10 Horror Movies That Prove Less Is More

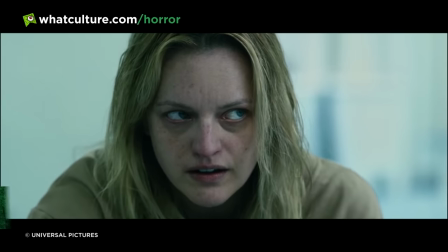(0:00)
Considering that most horror movies are entirely concerned with scaring the hell out of audiences,
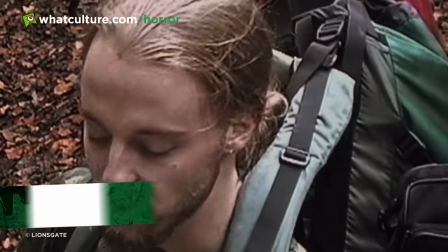(0:04)
it is fair to say that it isn't a genre necessarily known for its subtlety or restraint.
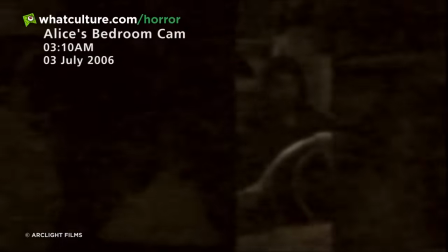(0:09)
However, by shying away from the focal monster or refusing to revel in gore and violence,
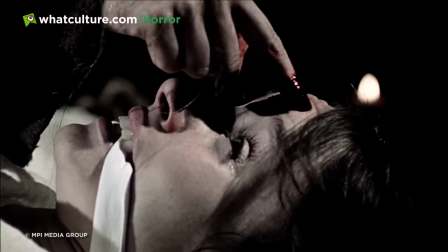(0:15)
all of the following flicks mined tremendous anxiety and suspense from the things that we actually didn't see.
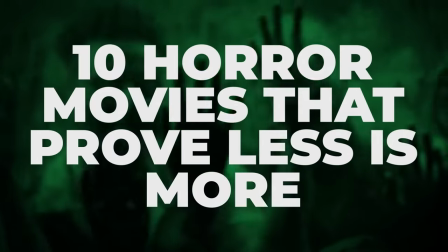(0:21)
I'm Josh from WhatCultureHorror and these are 10 horror movies that prove less is more. Number 10, The Blair Witch Project.
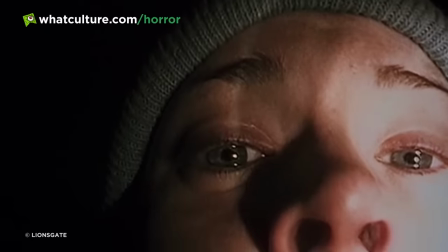(0:28)
When The Blair Witch Project hit cinemas back in 1999, it was like nothing else audiences had ever seen.
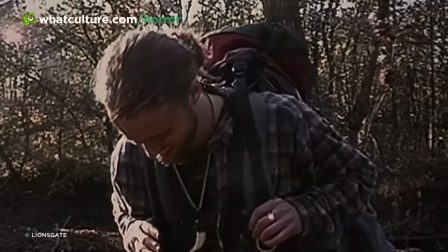(0:34)
Ditching the typicality of narrative filmmaking with its groundbreaking found footage style,
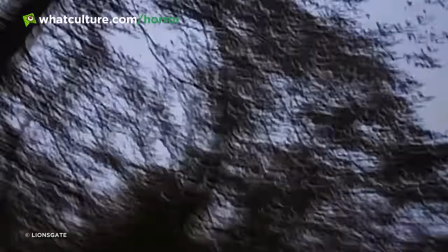(0:38)
this unconventional presentation style melded perfectly with a viral marketing campaign,
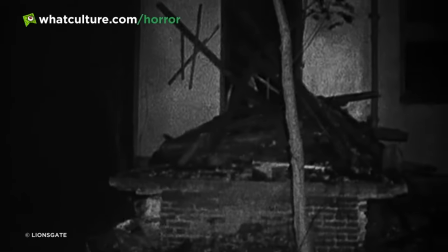(0:43)
which effectively sold the film as something more real than horror fans had ever seen before.
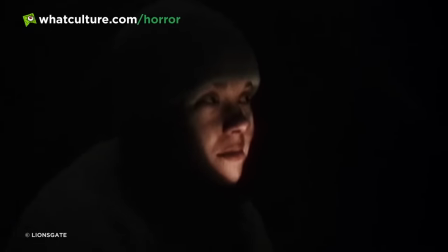(0:48)
But what really pushed the flake over the top was the subtle restraint and economic approach to scares.
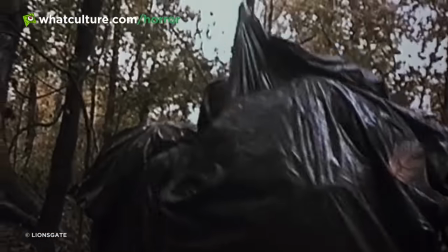(0:54)
Rather than littering the screen with gore ghouls and tired jump scares, the viewer is actually left to fill in the blanks themselves.
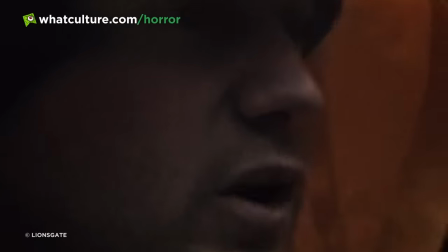(1:00)
Through the sheer atmosphere of the woods and compellingly terrified performances of cast members Heather Donoghue, Michael C. Williams and Joshua Leonard,
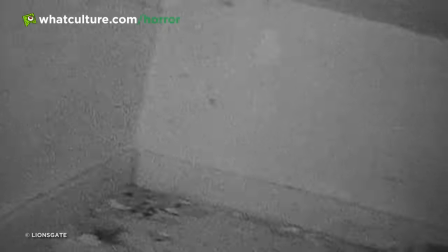(1:08)
The Blair Witch Project proved itself an uncommonly tense horror, despite never once showing the titular entity itself.
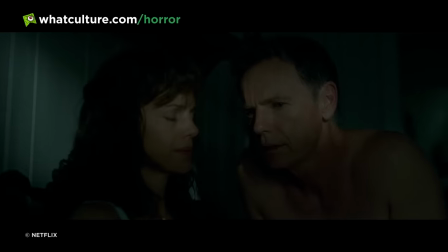(1:15)
Number nine, Gerald's Game. Gerald's Game showed us that all you need for great horror is a dead body, a pair of handcuffs and a creepy old geezer with a foot fetish.
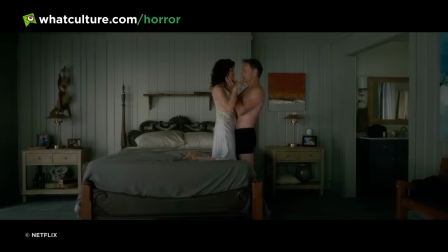(1:24)
Essentially, it's one big chamber piece, with married couple Jesse and Gerald embarking on a vacation to spark up their marriage a little bit.
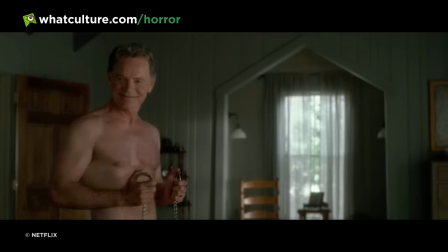(1:31)
Big G's idea of this is to introduce a little bit of kink into the bedroom, handcuff his wife to the bedpost, and then have themselves a little bit of the lovemaking.
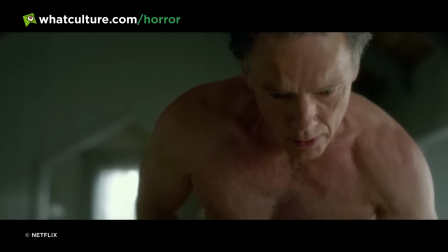(1:40)
Unfortunately for him, though, as soon as he whacks the cuffs on, the dude has a heart attack and dies, leaving Jesse chained to the bed, unable to escape or even get help.
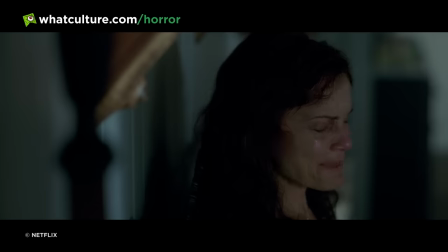(1:49)
So yeah, he had lofty, sexy ambitions, but he accidentally kind of just left her in a jigsaw trap.
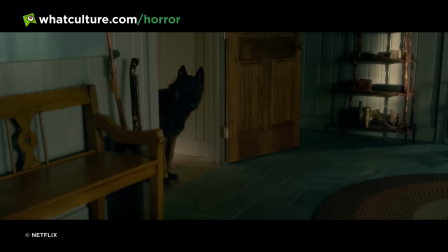(1:54)
Things get a little bit weirder from here, and there are some flashbacks which add more depth to the characters,
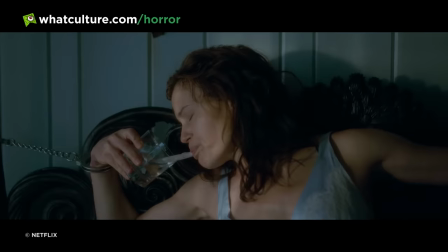(1:59)
but for the most part, it's just one person in an impossible situation with only hallucinations to keep her company.
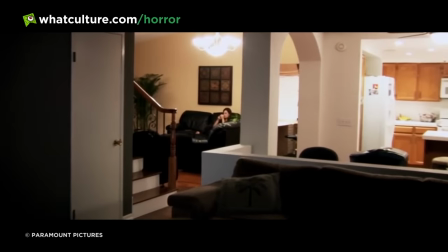(2:06)
Number eight, paranormal activity. By 2009, a decade after the release of The Blair Witch Project, the found footage genre wasn't that unique anymore,
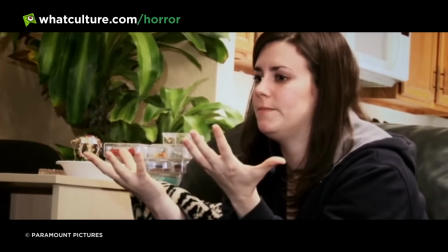(2:15)
and precious few entries had managed to do anything particularly innovative with the lo-fi format.
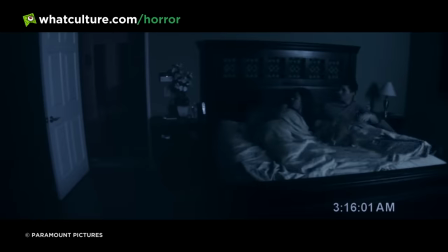(2:20)
Then, Paranormal Activity came along. Shot for just $15,000,
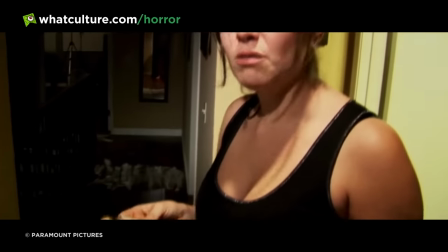(2:24)
the Haunted House film took a page out of the Blair Witch Project's book by letting the viewers imagine the demonic creature harassing protagonists Katie and Mika,
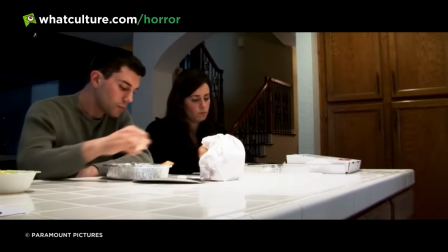(2:32)
rather than showing it outright. With much of the supernatural action captured through still locked-off cameras,
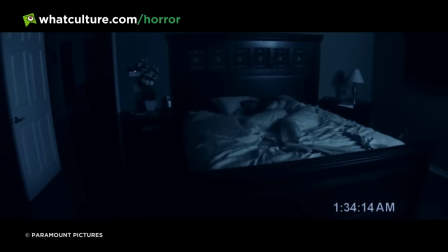(2:38)
audiences were invited to scan around the frame looking for something to happen, whether it was a door to slam or a footprint to appear,
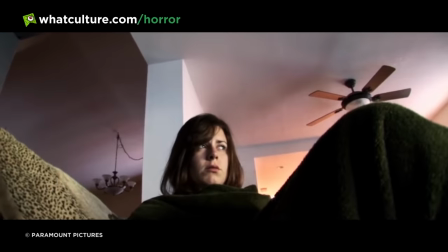(2:45)
for instance, effectively letting them do most of the work scaring themselves. By offering up a smart revision of the formula amid two compelling central performances,
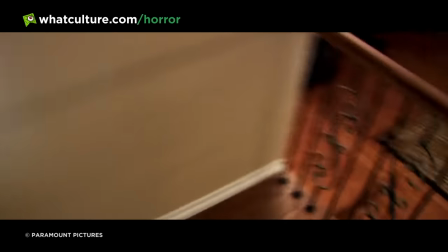(2:54)
Paranormal Activity temporarily breathed new life into a flagging subgenre, even if its sequels soon enough shed that initial luster.
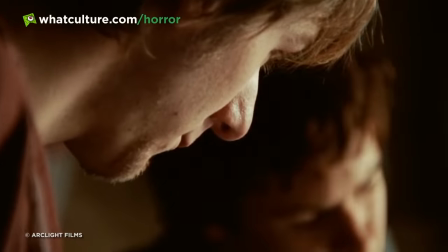(3:02)
7. Lake Mungo This low-budget Australian mockumentary follows a family as the attempt to come to terms with the death of their daughter,
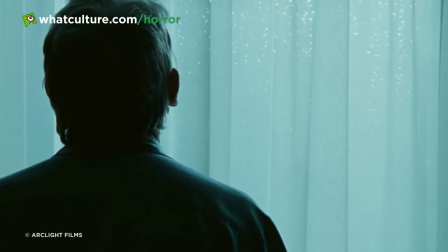(3:10)
and the increasingly unsettling series of spooky happenings that follow.
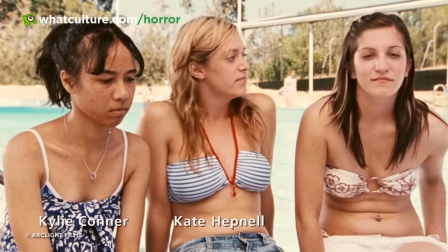(3:14)
Lake Mungo's success lies primarily in how brilliantly it replicates the style and plausibility of a real documentary,
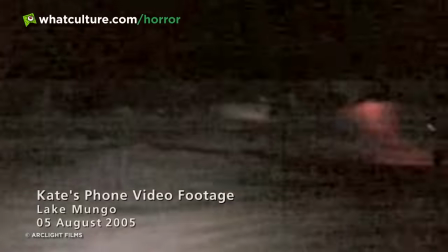(3:22)
such that even as it introduces increasingly surreal elements, they never feel too ridiculous.
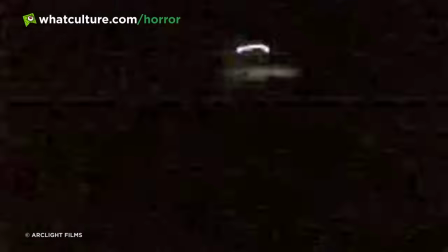(3:27)
You know how sometimes it's late and you throw on one of those Netflix true crime documentaries that are just so plentiful these days, and they're actually kind of spookier than some horror films?
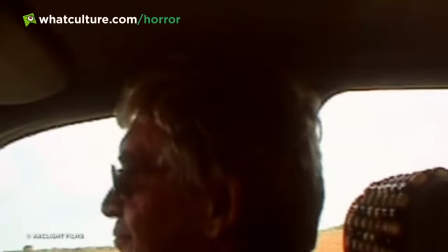(3:36)
Well, this tries to ape that same vibe. Or I guess they try to ape this vibe, you know what I mean.
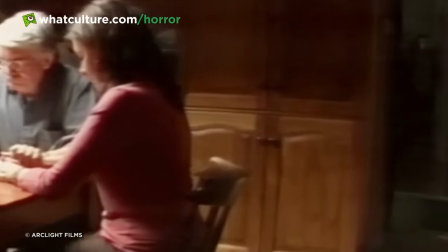(3:42)
Between director Joel Anderson's unnerving filmmaking and the highly believable performances of the cast,
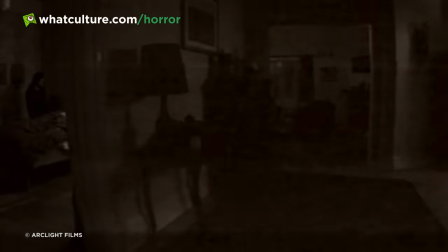(3:48)
it's easy to fall under the movie's spell, such that when it finally lets loose with one unshakable image near the end of the movie,
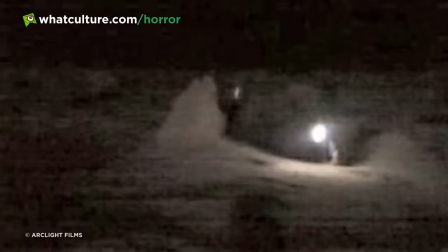(3:54)
it proves all the more effective.
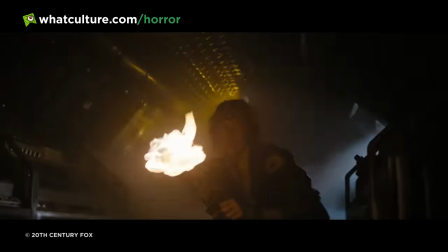(3:57)
Number 6, Alien It is impossible to discuss less is more filmmaking in the horror genre without foregrounding one of its pioneers, Ridley Scott's Alien.